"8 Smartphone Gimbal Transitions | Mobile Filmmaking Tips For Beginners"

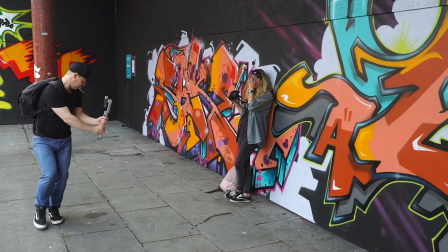We're going to lean our subject against a wall, ideally one that looks interesting, and then orbit around them, keeping an equal distance from them at all times.
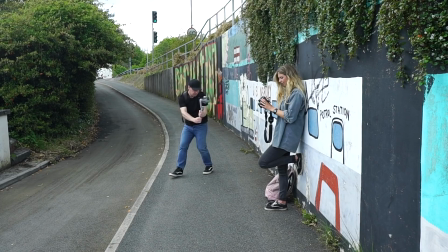Also, be sure to enable the grids on your camera. This will definitely help with framing.
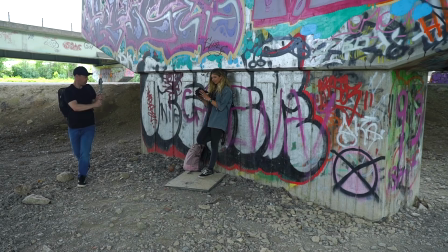I try to keep my subject in the center with their eyes on the top horizontal line.
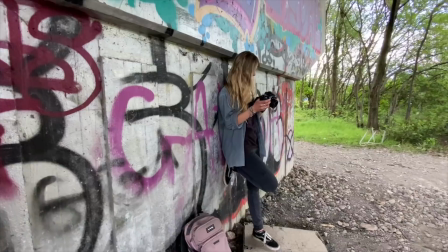Again, repeat this process at as many different locations as you like, keeping the same framing each time.
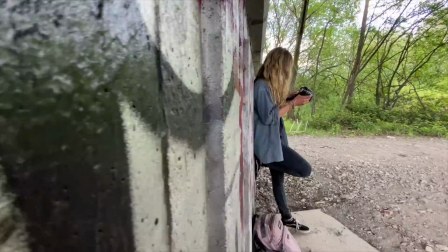Now, for me, these shots always seem a little bit too slow, so I like to speed them up in the edit and add some sound effects. This creates a much more seamless transition. The black frame. Now, you can do this transition on just about any subject or focal point.
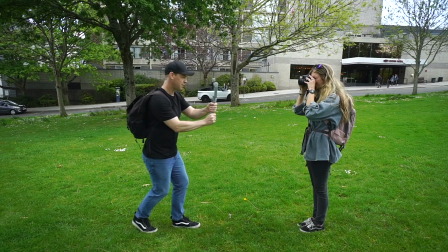Just make sure that each shot either starts or ends with a black frame. For this example, I'm going to push forward and use hands lens as a way of creating a black frame.
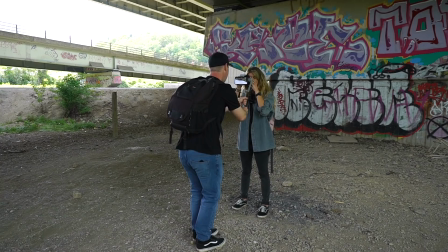The camera pushes forward, we get nice and close, and we end on a black frame. Okay, shot number two.
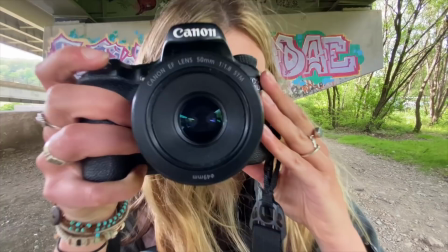At a new location, I'm now going to repeat this process in reverse. I'm going to start nice and close to hands lens on a black frame and pull back.
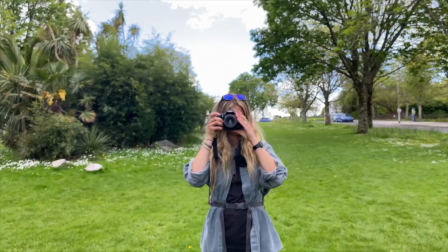Now let's edit these two shots together.
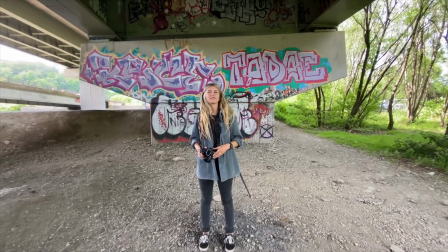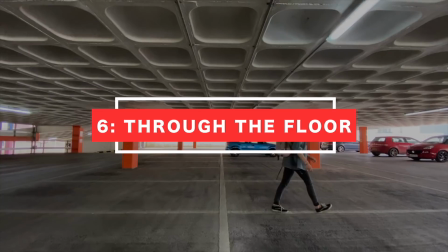Okay, next up, the through the floor transition. One of my favorites, this one, and it's nice and easy to pull off.
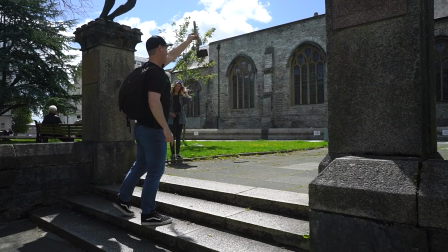Now, for this transition, I'm going to put my gimbal in low rider mode because I want to get my lens as close to the ground as possible.
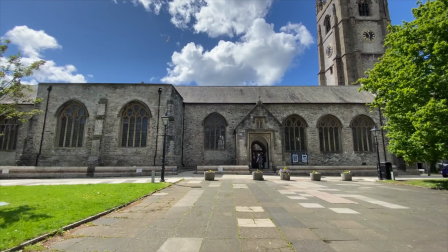I'm going to cue my subject to walk through the frame whilst moving my camera down towards the ground.
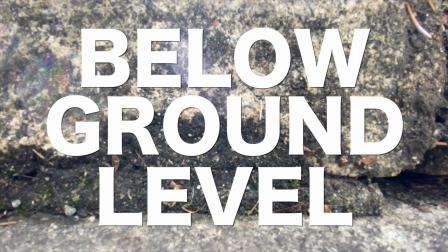The aim of the game here is to get your camera below ground level. This is what we're trying to achieve.
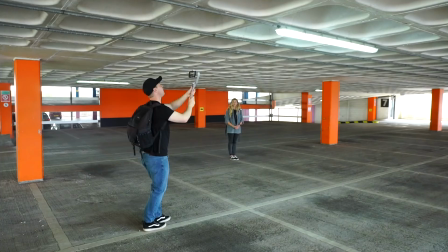We want the end of our shot to look as though it's gone all the way through the floor. Okay, shot number two.
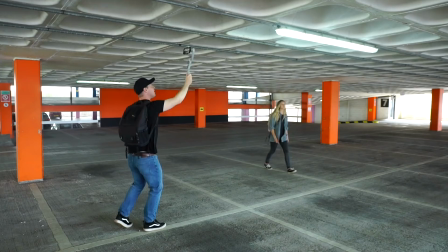We're now going to start with our camera high up against a ceiling or roof. the cavity in this car park will work great.
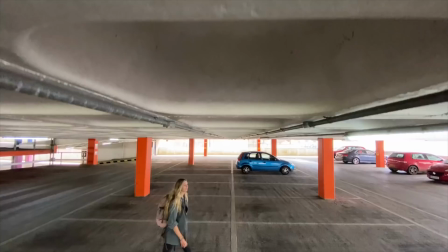Again, I'm going to cue my subject to walk forward and pull my camera down towards the ground. Again, be sure to experiment and get creative with this transition.
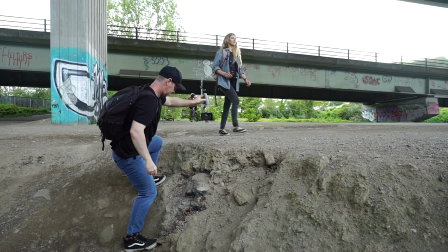I got lucky at this location and found a heap of dirt, so I was really able to sell the idea that the camera was traveling through the ground. I then combined this with a shot where my subject walks towards the camera to create a black frame. So as you can see, we're now starting to link one transition to another. The rotate. Now, one of my favorite features of this gimbal is vortex mode.
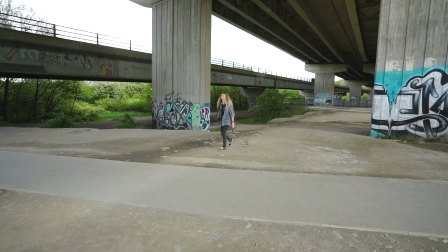In this mode, when I push my joystick up or down, it gives me complete control of my roll axis, allowing me to get much more creative with these transitions.
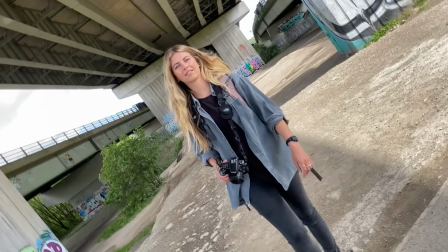Shot number one. I'm going to walk towards my subject whilst rotating my camera and end on a black frame.
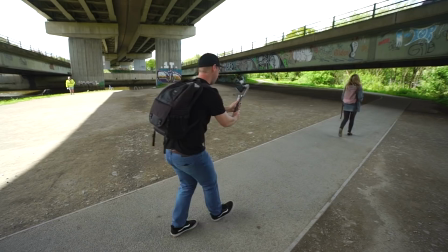Okay, shot number two. This time I'm going to start on a black frame, pull back whilst rotating my camera and have my subject walk forwards.
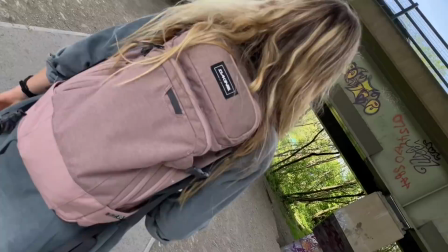This is the result.
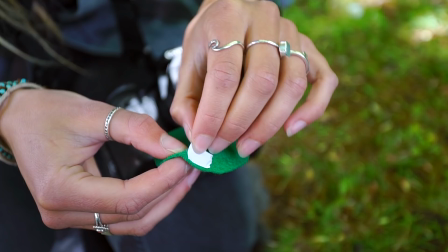The mask transition. This is the most advanced transition on the list as it requires a little extra planning and editing.
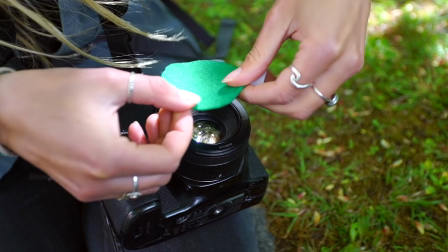For this, we're going to use a piece of green felt cut into a small circle and using double-sided tape, stick it to the front of Han's lens.
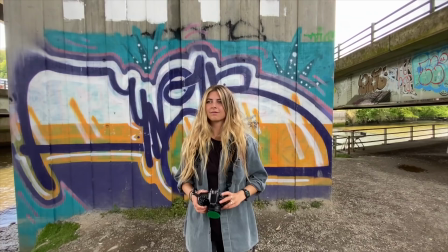I'm going to push forward towards Han and then cue her to lift her camera as I get closer.
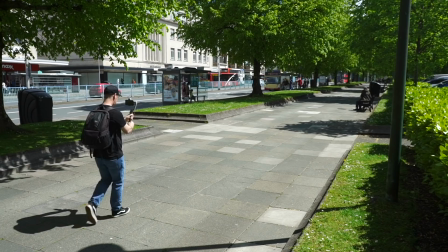The aim here is to end your shot on a completely green frame, like this. Okay, shot number two.
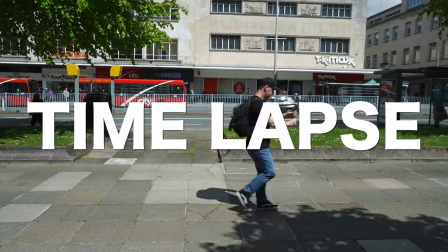For this shot, I want to shoot a moving time-lapse or hyperlapse, so I'm going to select time-lapse on my camera and push forward for about 60 seconds.
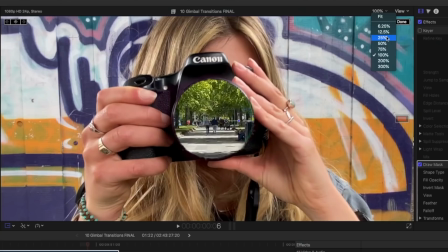This is the result. Now, in the edit, I'm going to remove the green felt from shot number one.
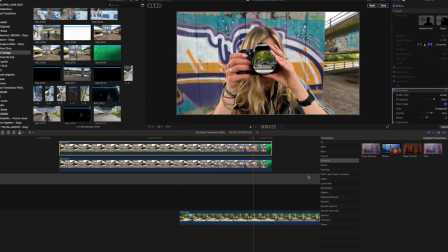I'm using Final Cut Pro, but any editing software that has the chroma key tool will allow you to do this.
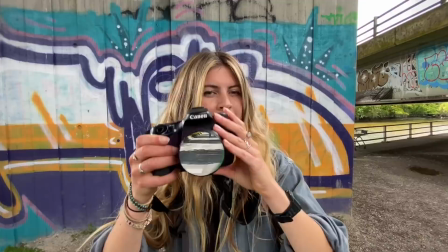And I'm then going to lay the hyperlapse shot underneath. This is the result.
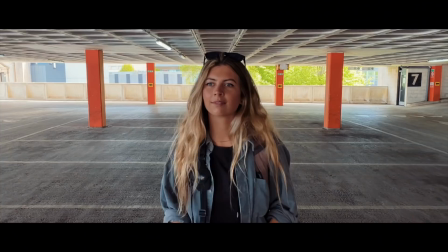so those were all eight transitions as individual shots now let's edit these together into a sequence using music color grading and sound effects